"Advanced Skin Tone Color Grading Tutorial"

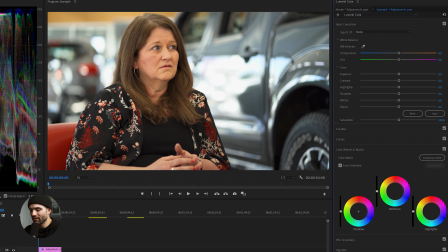544s
So the reason I do this on the second layer as opposed to the third top layer is because I don't want this effect to just take place in the skin tones, or else it's going to look very off compared to everything else. I want this effect to be applied to the entire scene.
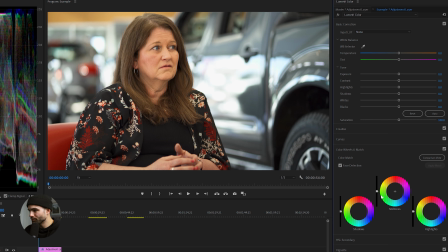561s
So going down to the color wheels, I want to bring my midtones. I always bring the midtones up to wherever the skin tone is, which in this case is going to be right on,
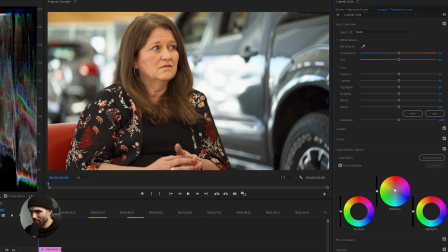574s
in between the yellows and the reds and the oranges, just right up there, matching, our skin tone line on the vector scope. A little before and after. Can already see it happening. Now the highlights, I usually have our highlights reflect whatever the ambient light is in the scene.
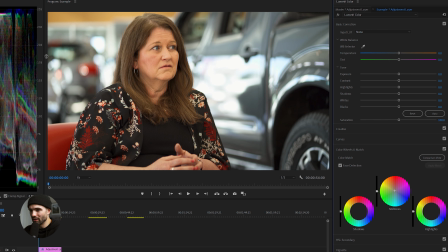592s
In this case, we have a huge window coming left of frame here, creating a lot of natural light. And I believe this was shot on a bit of an overcast day, so that natural ambient light is actually going to be more towards the blues.
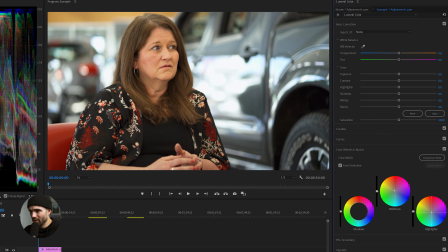610s
So we're just going to pull this to kind of match what that sky was doing. Before and after. It's subtle, but it's starting to come together. Might even do just a little bit more. A little bit more. And then our shadows.
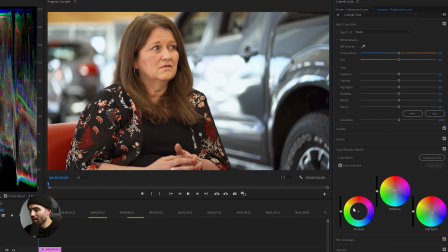628s
I usually always have our shadows be somewhere around the greens to the reds. I usually keep the shadows away from the cooler side of things and always on the warmer, because your shadows actually affect your skin tones quite a bit.
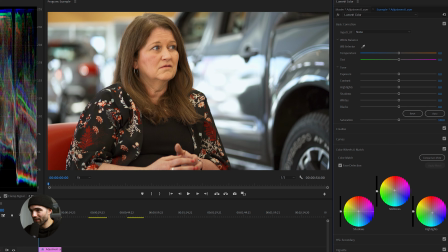642s
So I just kind of play around with it until I find something that looks clean and natural. I usually like it to be somewhere around kind of the yellows-ish. Right about there looks good.
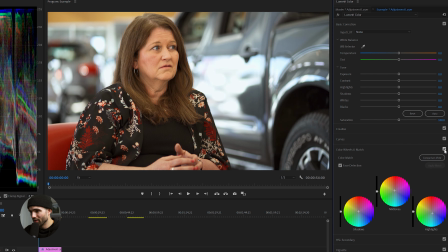657s
So before, after, before, after.
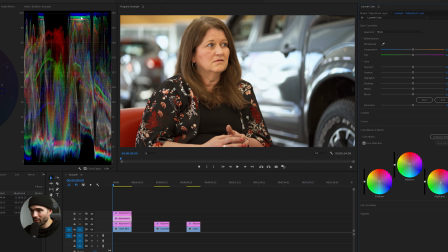665s
And you can even tell, you know, on our waveform here, we've really added those blues up in the shadows, and kind of subsequently, we've added some blues into the shadows as well. Or did I say that backwards? Highlights, shadows, sorry.
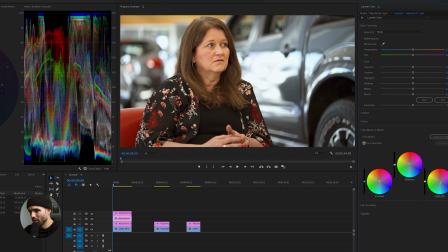680s
And I'm just gonna make a little more fine-tune adjustments here.
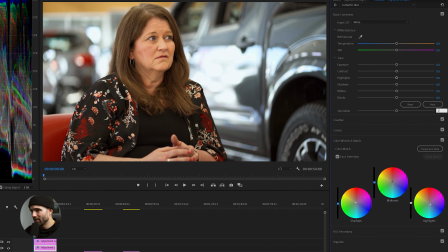691s
Might add the overall saturation up just a bit, about 105.
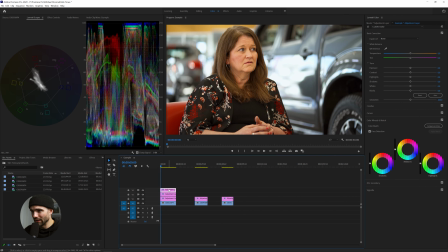698s
And now I'm gonna go back up to our layer that only contains the mask around the skin tones. I'm gonna just toggle it off, on. Wow, seriously, such a huge difference there. And at this point, you know, I'm thinking maybe her skin is a little on the warm side.
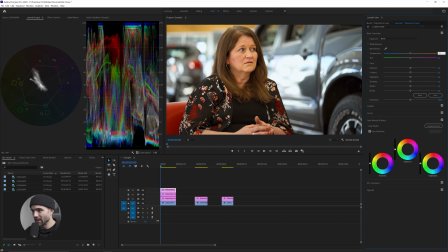715s
So I'm gonna drop it on the temperature here to like -2, just real subtle.
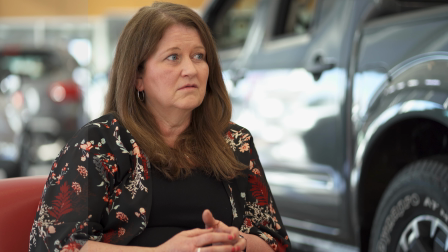721s
And right there, that is a finished product in my mind. I could maybe do a little bit more, but for the sake of time, I don't want to.
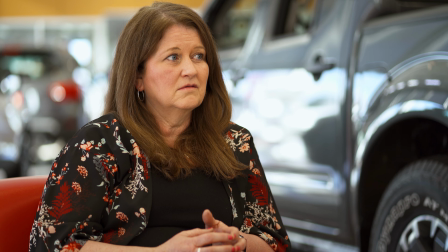728s
So let's just show off the entire edit. So that was straight up right out of camera.
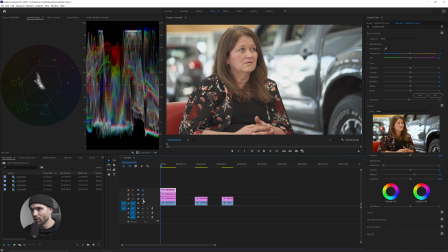734s
This is just a basic contrast saturation to bring it back to life. This is the overall color correction, color grade of the clip. And then this is the skin tone magic to really solidify what our subject is in frame.
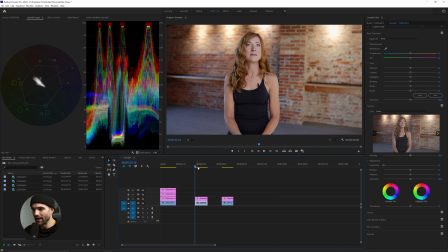754s
Bam. All right, this is just another kind of testimonial interview that we did at work. And again, I've already added some saturation and contrast back into the frame.
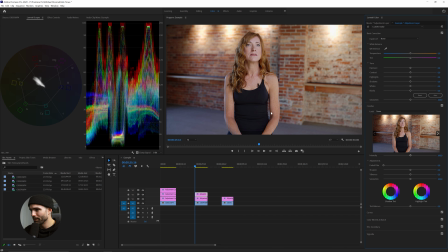767s
I'm gonna grab my adjustment layer, reset everything, and we're gonna do the exact same process.
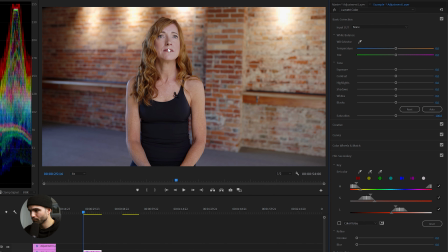775s
Wow, who would have thought? Select the eyedropper tool. Gonna noise everything out or gray everything out.
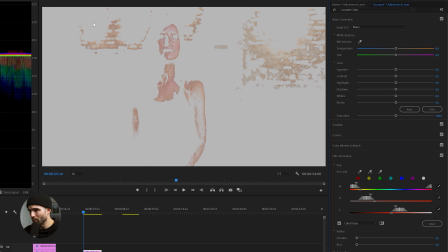783s
So obviously we're seeing a lot of the brick in the background is being selected as well as the same skin tone as her face and skin.